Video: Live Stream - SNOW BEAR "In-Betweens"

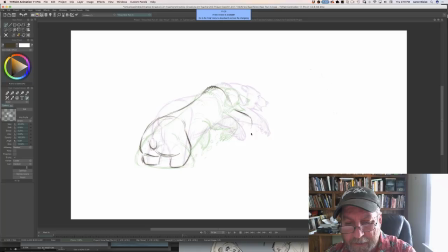Yes, I actually plan on doing that. That's a good question, and I will be doing a course on acting for animation. And once again, acting for animation, that's another thing that's really subjective, but there's techniques that you can do to make your animation from an acting standpoint better,
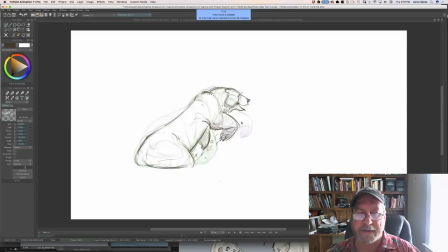and I plan on talking about some of that stuff. The key to it is really honesty, being honest in what you're trying to portray. Now, there's specific acting techniques that, you know, even live actors use, and even we as animators will use them.
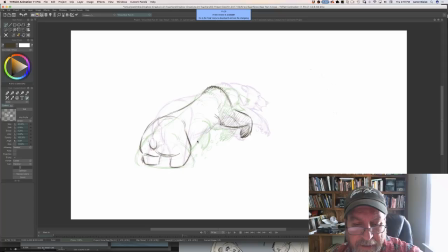But even that, it really does boil down to honesty. It's tapping into that part of your psyche that feels what it is that you're trying to say through the acting. If it's sadness, you got to tap into that sadness that you felt in your life.
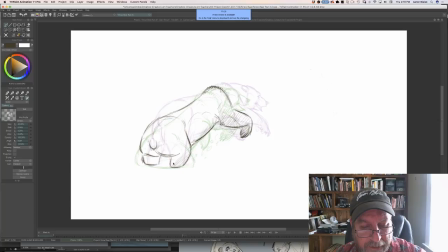If it's, and you know, in the case of Snow Bear, if it's loneliness, so you got to tap into that loneliness. You know, there's a lot of different emotions, joy, anger, all of that. And if you're honest about it, if you're tapping into
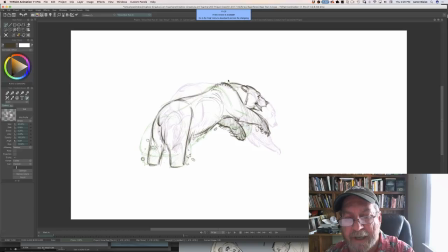an emotion that you've had in the past and you play it in the way that you've played it in the past, then it'll come off as believable and not just kind of made up, not contrived.
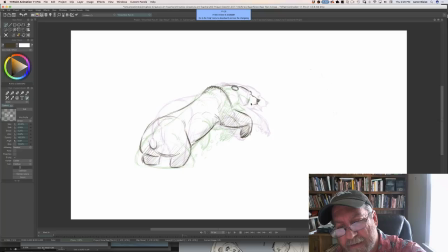Because a lot of times people get so caught up in the animation, the act of moving a character, that they'll forget why they're moving the character. They'll forget the whole idea and the emotion of what it is that they're trying to get across. And so the emotion won't come across at all.
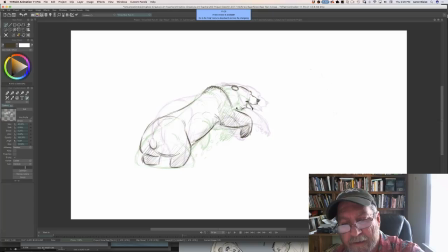So it's really, it's more important to get that emotion across than to move the drawings in the right way. That'll come afterwards. The drawings, once you understand that emotion, the drawings will move according to the way you need them to move, because you already understand that emotion.
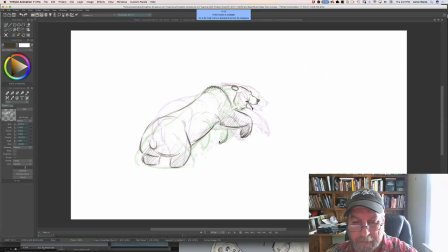Okay. When does something stop being a simple shape?
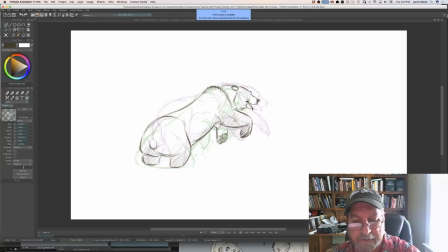Well, I'm not sure. I mean, there's even in this bear, you can still see and feel the simple shapes underneath all the details. So, you know, if you get too much clutter going on, then yeah, I think it's going to stop being a simple shape.
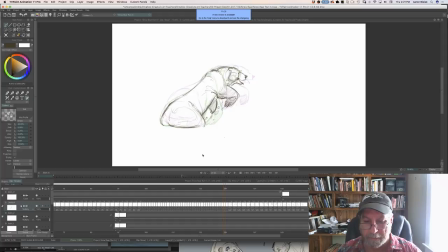You want to still feel the structure underneath. You know, even with all this detail and movement, you can feel his somewhat simple shape underneath all of this.
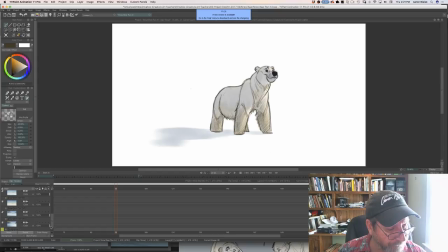There he is. I like the look of that. Let's turn that background on again. See how that looks. Yeah, see, I'm digging that. And this is another lesson, too. See how dark he is against that white?
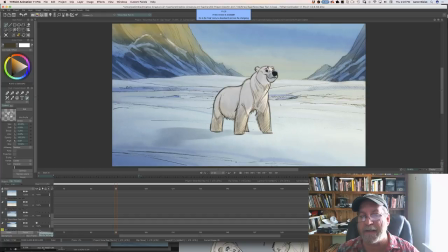But then as soon as I turn on that darker background, all of a sudden he pops. So it's always good. I always check my values. I always check my color, my values against the mid-tone background, because if you do it against white, it'll start looking too dark. But here, I have it against the proper background. Now he pops off the background.
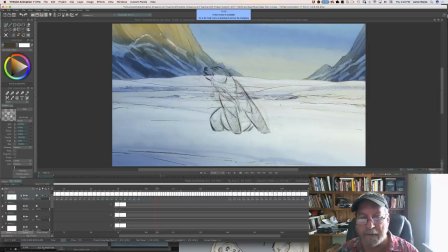So always, you know, if you're checking color, always check it against a neutral kind of mid-tone background. Just a little lesson for you. Do you write or want to write in the future a book for 2D Animation 101?
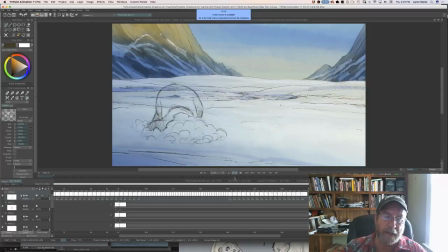I'm not sure that we'll write a book on it. We might take some of our courses that we've done in the next couple of years and translate those into a book. But as far as specifically sitting down to write a book, I probably won't be doing that.
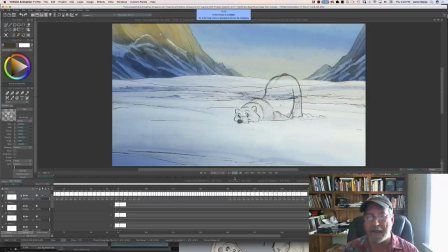That's a huge endeavor, and I'd rather be making films than writing books. So that's kind of my philosophy on that. But we're getting there. Now, what time we got? It's 2:23. I'm going to go ahead and we'll go ahead and wrap it up.